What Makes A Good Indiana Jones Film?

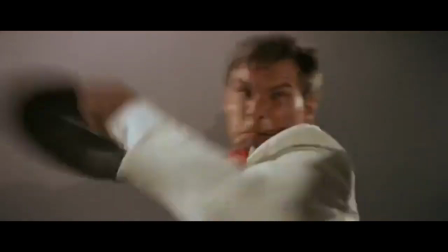[4:08]
This is just a complete mess. Everything before the action sequence doesn't at all incorporate its elements into the action sequence.
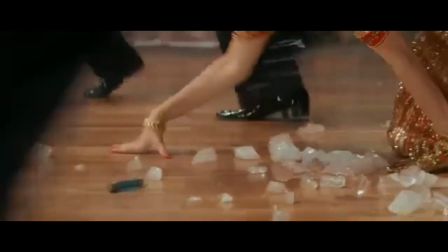[4:17]
It's just Indy talking about nonsense to a bunch of thugs.
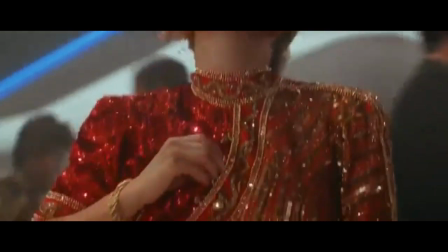[4:21]
And so when the action sequence finally comes around, you have Harrison Ford stumbling around like a drunk looking for an antidote.
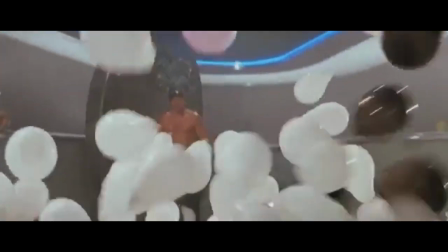[4:28]
You have Willie looking for a diamond. You have balloons coming down. You have a bunch of thugs coming in. It feels so cheap.
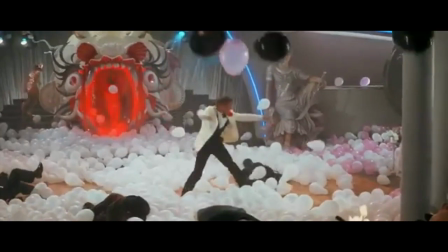[4:34]
This sequence would be fine in any other action film franchise, but it's insulting in Indiana Jones.
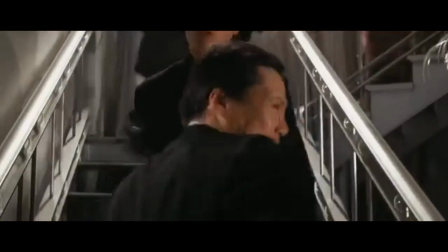[4:39]
It's insulting because it's so lazy and it feels so artificial. There are no actual thrills here.
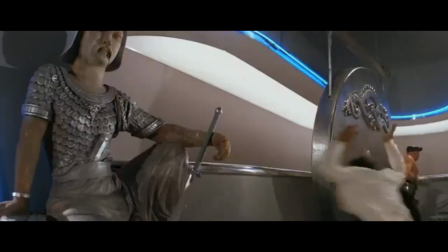[4:45]
And I think part of that is to do with the cuts. Because you have to focus on Indiana and Willie and the diamond and the antidote and focus on where all of them are,
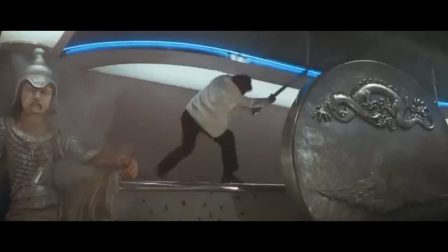[4:54]
there are too many cuts and it gets chaotic but not in the good way. Like, I actually feel nauseous watching this scene.
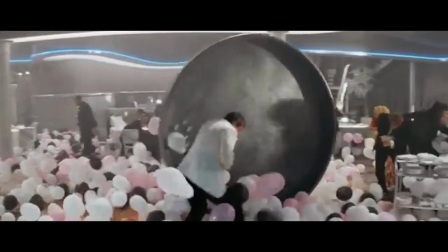[5:01]
I'm not kidding. And when Indy, Willie, and Short Round are all on the raft going down the side of the mountain, that is the same deal.
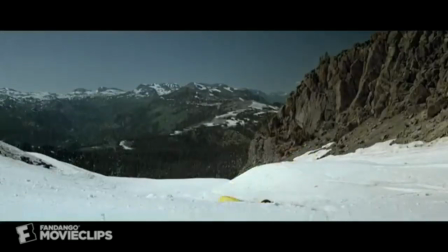[5:07]
It's a bunch of bad 80s cuts with the actual actors behind some
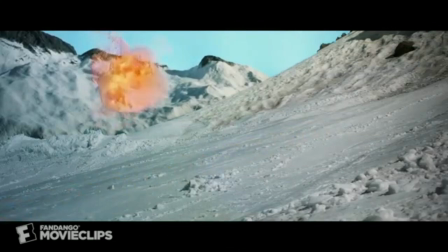[5:12]
stupid blue screen and then the actual stunt people going down the mountain.
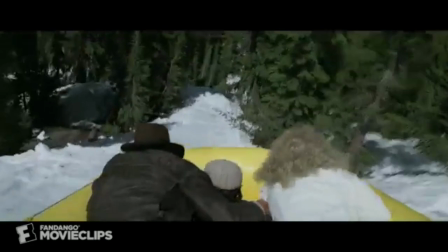[5:17]
It feels so cheap and once again, there's no structure there. It feels like a bunch of cheap thrills.
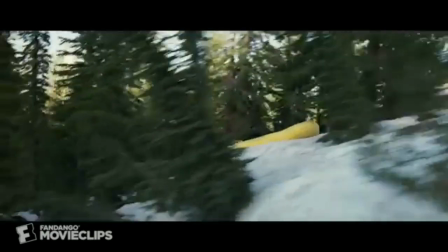[5:23]
The sequence where Indy and Short Round are about to be crushed by spikes would be amazing if it were not for Willie's incessant, incessant screaming.
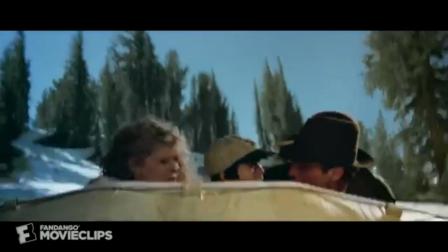[5:32]
And I'll get to that later, but when it comes to the other action sequences,
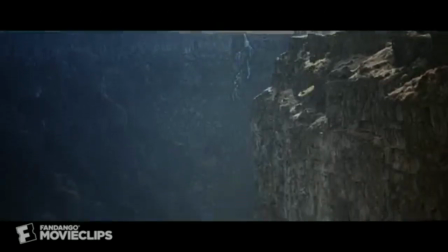[5:36]
I think the fight with the rock crusher is incredible because it goes back to that old structured formula.
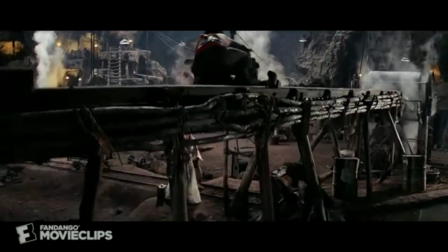[5:42]
Okay, Indy's fighting this guy. Oh, wait a minute. He's on a rock crusher. And oh, wait a minute.
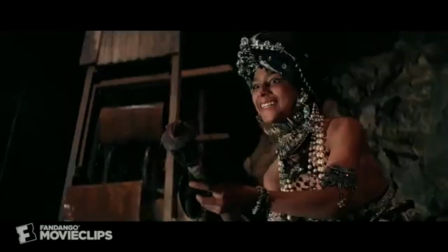[5:47]
He has a voodoo doll that's continuously getting stabbed by a little kid.
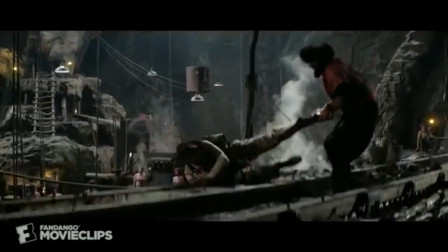[5:52]
And Short Round has to stop the kid so Indy can regain his strength and not get injured by the voodoo doll in order to defeat the guy on the rock crusher.
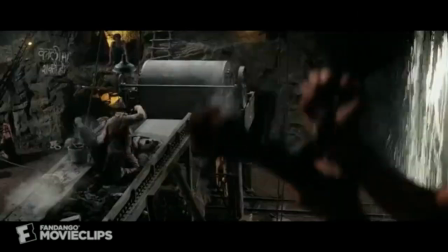[5:59]
It sounds like a lot, but it really isn't, because it's executed so well.
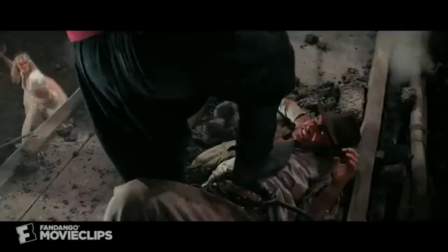[6:04]
You're introduced to every element slowly. It never feels like you're getting overwhelmed with information or cuts.
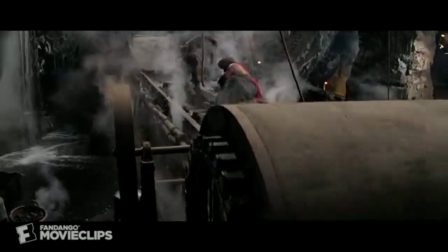[6:10]
It's perfectly edited, so you're introduced to everything slowly.
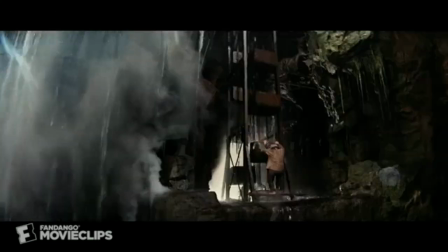[6:15]
You can absorb all of it, and by the end, it's just one of the most satisfying action sequences in the entire series.
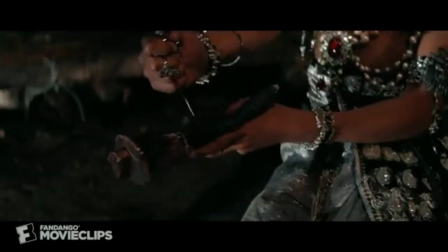[6:22]
Unfortunately, the last couple of action sequences really disappoint.
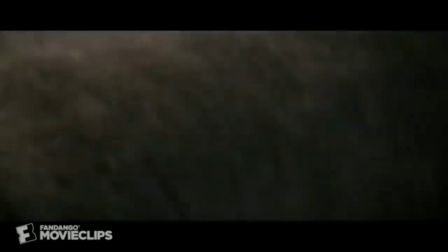[6:26]
The mine shaft sequence plays extremely similar to the raft sequence, and the final showdown,
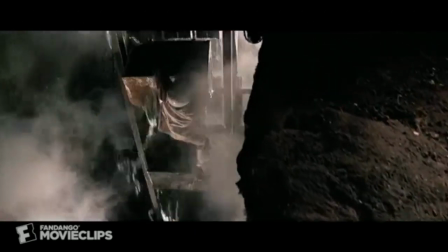[6:31]
yeah, the sequence on the bridge is awesome, but the actual action itself, when Indy's just slicing guys up with the sword like a goddamn ninja,
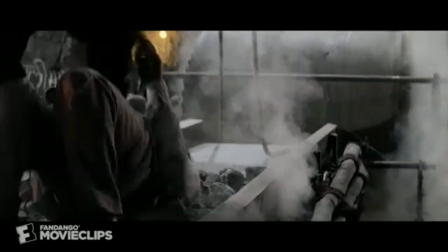[6:39]
even though he's never used it before, once again has that lazy sort of feel to it that the first sequence had.
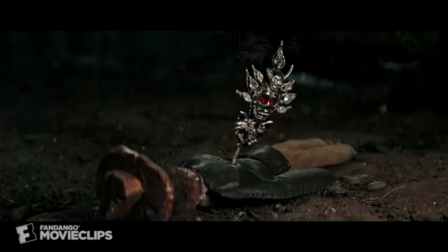[6:45]
Indiana Jones and the Temple of Doom, action-wise, has, yes, that great rock crusher sequence, but besides that, is an overall failure.
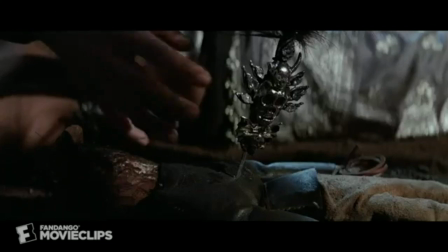[6:53]
Come Last Crusade, Steven Spielberg just said, Ah, you know what? Nah, I remember how to do action now.
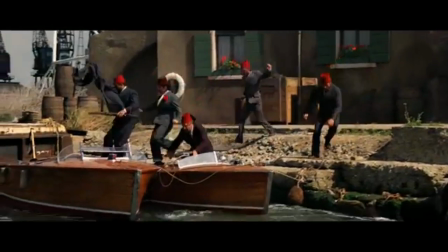[6:59]
And suddenly, everything's fantastic again. Okay, Indy's on a train. Oh, he's fighting guys now.
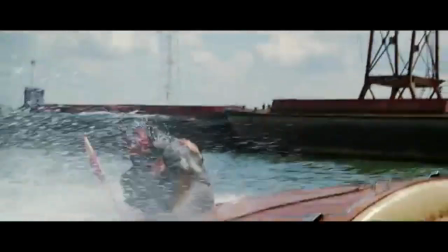[7:05]
Now there are animals inside that he has to deal with, like snakes and lions. Then he has to get out and get off the train.
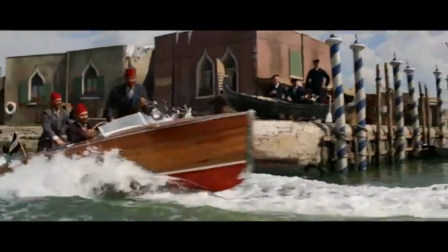[7:11]
So many elements, so many layers packed into a simple concept of Indy getting chased by a bunch of guys for a relic.
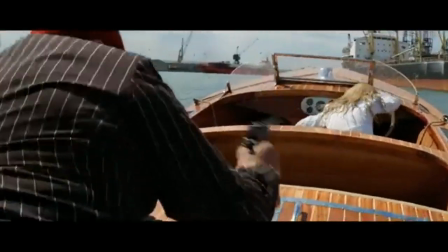[7:18]
And then, with the boat fight, same thing. Very simple. Indy's fighting a bunch of guys.
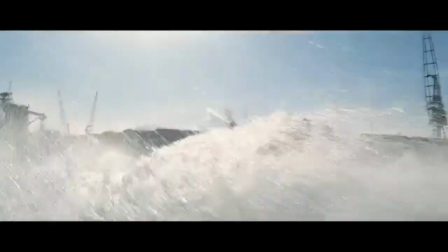[7:24]
Oh, wait a minute. The rain and the waves are so strong that everyone's falling off the boat.
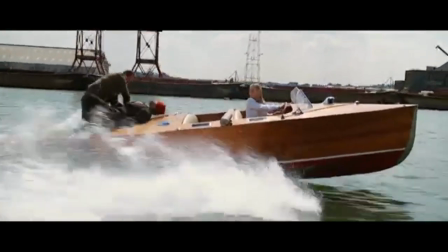[7:28]
The boat chase. Pretty simple. Oh, wait. Two boats are closing in on each other. It's going to crash into Indy's boat.
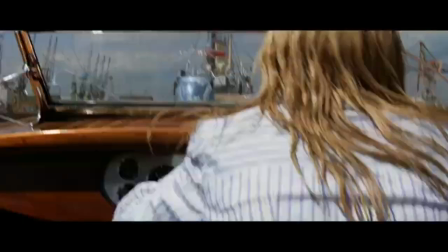[7:35]
The boat's going to be destroyed. Oh, wait a minute. Now the boats are getting destroyed by rotor blades. What's going on here now?
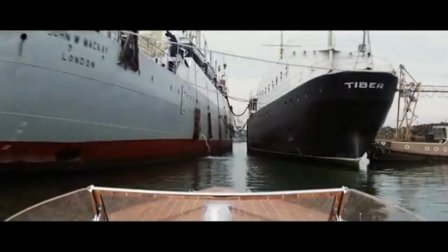[7:40]
It's the simplicity that makes the scene so enthralling.
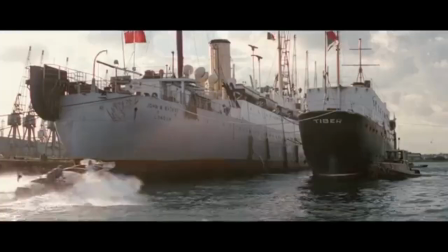[7:45]
Nothing is complex about Indy and his father getting strapped to two chairs and a fire going off in the room.
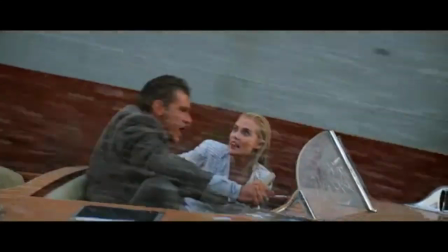[7:51]
It's so simple. All they can do is bicker and wobble around on the chair, but it's exciting because then you get to see the Nazis,
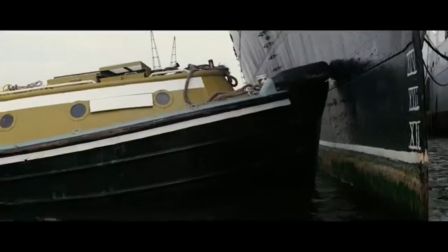[7:58]
and now there's a means of escape through the fireplace, but now the Nazis are shooting at them, and it adds so much excitement to all these sequences.
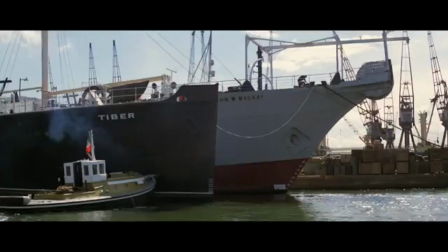[8:06]
The simplicity and structure is key.
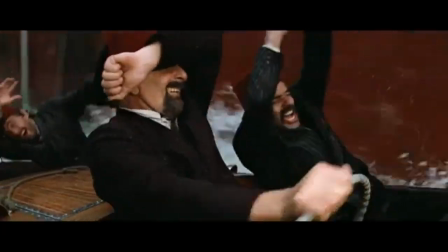[8:10]
The motorcycle chase, the tank sequence at the end, both have the simple concepts, but are executed with other layers.
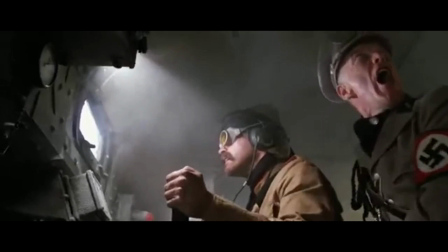[8:17]
With Brody being inside the tank, with the tank meeting a cliff. Other vehicles are coming in with other guys.
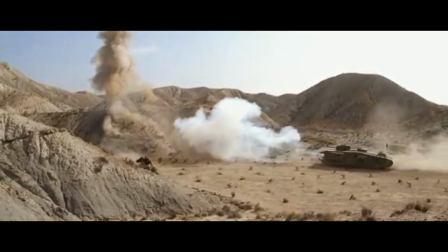[8:23]
It's so insane, but it's so simple in theory.
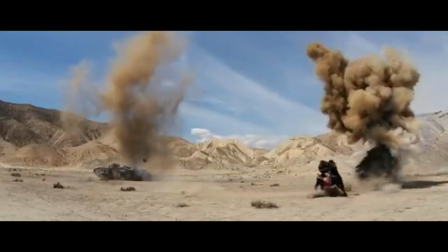[8:28]
It's such a simple concept, and when you have that simple concept and that structure in store,
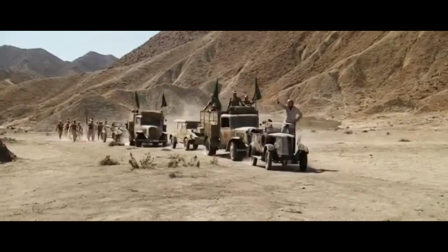[8:33]
you can build on it with other elements. and what makes the tank sequence one of the greatest action sequences in film history.
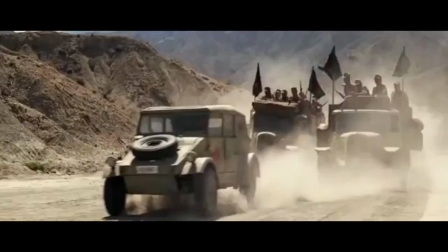[8:42]
Then, you know, two decades later, Steven Spielberg was just like, oh, you know what, I'm just gonna, you know, go back to the Temple of Doom style.
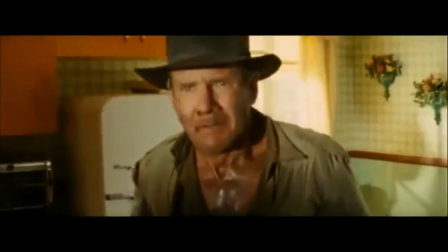[8:48]
An incredibly fast-paced, at the same time, lazy chase through a warehouse,
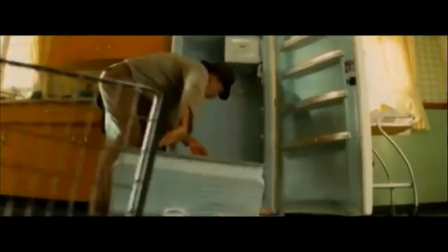[8:54]
culminating in one of the stupidest decisions ever made in film. Why is this Fridge sequence even a thing?
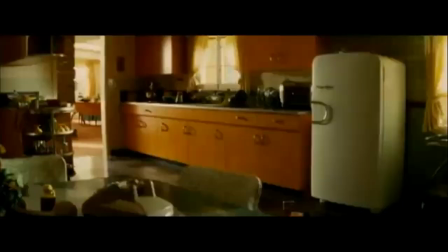[9:01]
Then later in the film, after constantly underwhelming us with action sequences, Spielberg just says, Screw it.
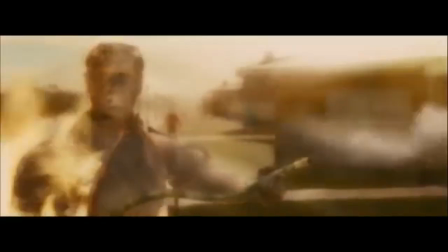[9:07]
Shia LaBeouf, monkeys, sword fight on top of two trucks, waterfall, cliff.
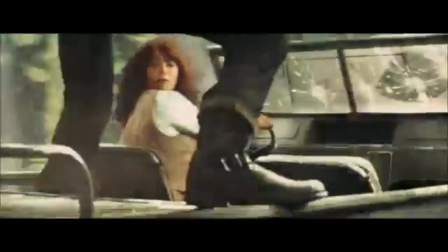[9:12]
I mean, there's so much going on here, and it's just all happening at once. And the CGI does not help at all either.
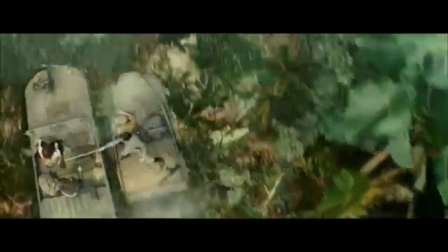[9:19]
But I think it's honestly just because it's so outlandish and fast-paced that it makes everything come at you so fast that you can't take it all.
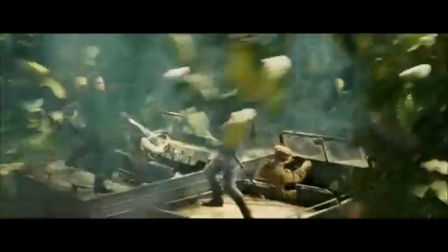[9:28]
And you're just left thinking, what the hell am I watching? The tank sequence, the tank is moving so incredibly slow.
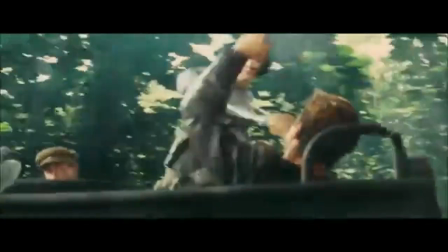[9:35]
It's like Gary the goddamn snail, but it works because of that.
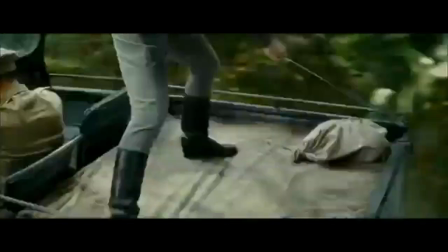[9:39]
Speed is so important, and it's okay if you have a fast-paced sequence like the boat sequence in Indiana Jones 3,
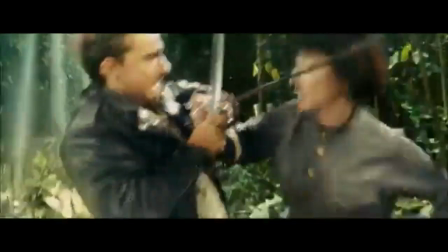[9:45]
but at the same time, you have to give some structure there. Then Harrison Ford is duking it out with this other old guy, and Spielberg just said, ants.
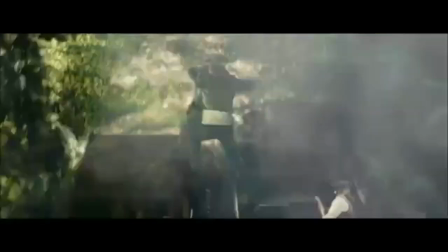[9:54]
We're going to do ants, and that's it.
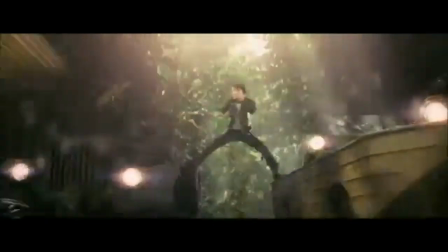[9:56]
That's the final showdown right there, ladies and gentlemen. and I'm legitimately concerned for anyone who's involved with this film when it comes to the action.
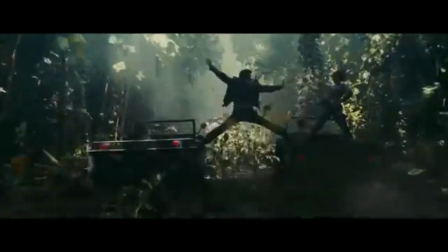[10:04]
It's just horrible. There's just so many things going on at once and it's all coming at you at such a high speed that you can't take it all in.
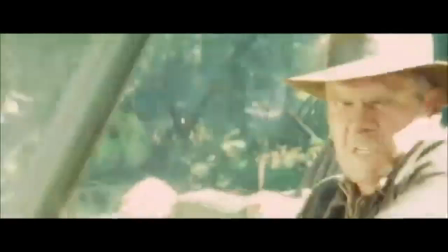[10:11]
And the action just feels stupid because of that. It feels lazy and like Indiana Jones and the Temple of Doom, artificial.
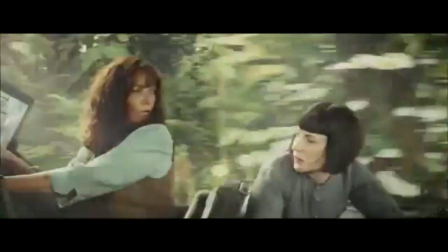[10:19]
Not helped at all by the CGI. And so I think that the two keys to the action here are structure and simplicity.
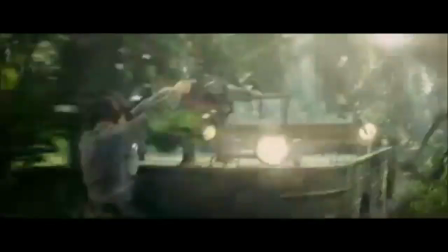[10:26]
The scenes that I love, that so many people adore, are so simple.
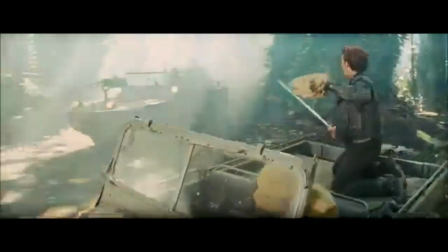[10:31]
They're such simple concepts with just other layers on top of them. And at the same time, you know the geography of everything.
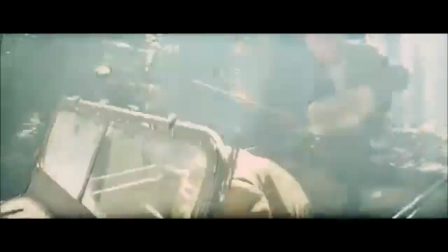[10:38]
How many guys are in a room? What's the layout of the room? Hell, what guns they have.
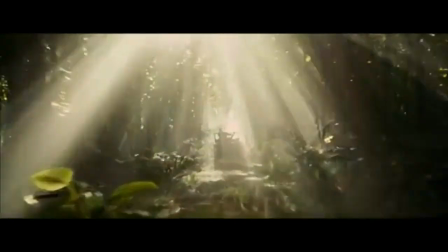[10:43]
Because we know so much information, it's when Steven Spielberg throws in those curveballs, like the boulder, that everything turns to hell.
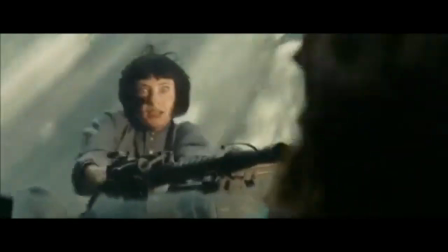[10:51]
And we feel that chaos and the tension that Indy would feel. And that's the key.
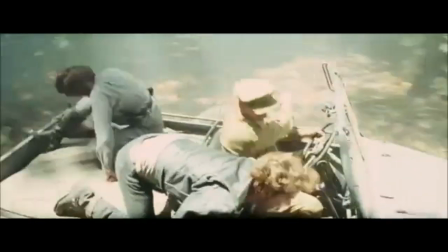[10:56]
Structure and simplicity are the key to these action sequences. And they're the key to good Indiana Jones films.
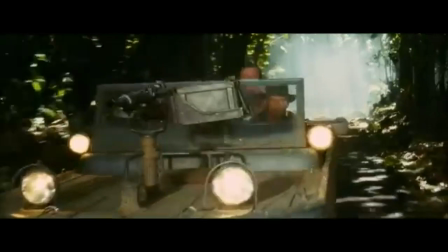[11:02]
But that's not the only key. Oh no, this is a multiple locked door, ladies and gentlemen. And the second key, side characters.
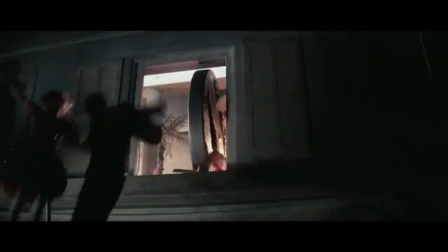[11:09]
Marion and Salah set incredibly high standards in Raiders of the Lost Ark for great side characters.
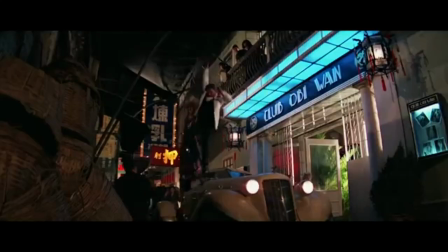[11:14]
And I understand that, you know, those standards are not always met. But I mean, come on, there could have at least been an attempt. Let's compare Marion and Willie. Marion, yes, is bubbly, she's feminine, and she's lovable.
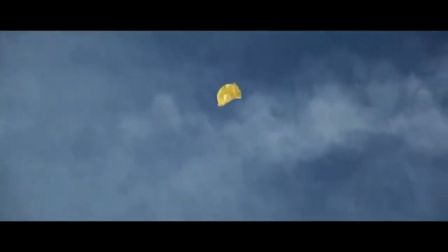[11:26]
But at the same time, she's independent, she's strong. She doesn't feel like someone that's a burden to Indiana Jones. She feels like an actual love interest and important to the story itself. Willie, on the other hand, oh boy, oh boy.
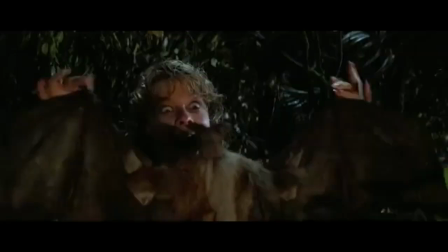[11:39]
Marion is a self-made woman. She has her tavern, she's doing all right, even after the incidents coinciding with her father.
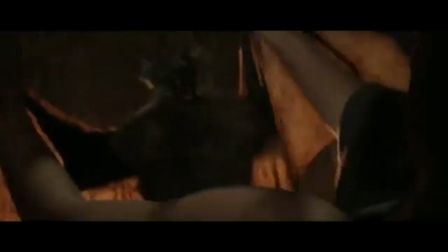[11:47]
Willie, on the other hand, is a spoiled singer who just wants luxury.
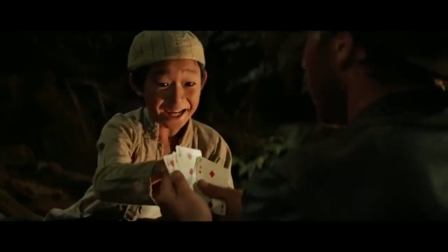[11:51]
She doesn't want anything else, and so when she sees the ridiculous Indian stereotypes and the bugs, she just screams and complains non-stop.
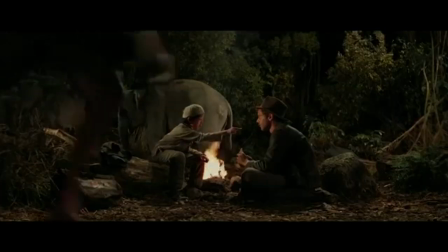[12:00]
And I get that, you know, in any given situation, yeah, a regular woman like that, yeah, could have been scared.
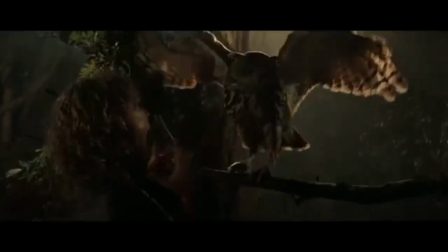[12:06]
Hell, men could have been scared. I could have been scared. But I don't think I would have been screaming that much.
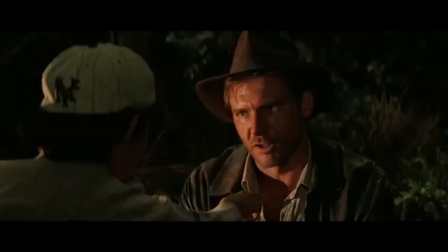[12:11]
It's so annoying, and it kills every scene she's in.
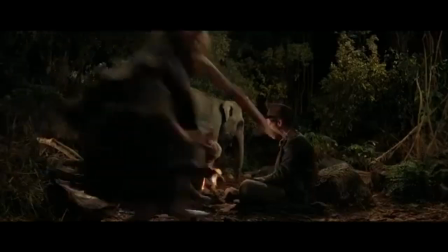[12:14]
Every scene she's in is basically just her screaming and getting grossed out, and it just ends up being annoying.
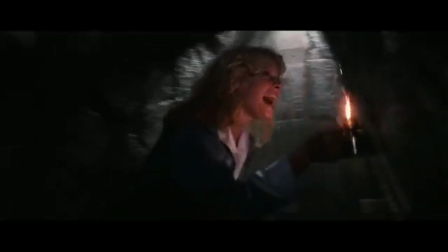[12:21]
Halfway through the film, I'm done with Willie. After she ruined the crushing Spike sequence, I'm done.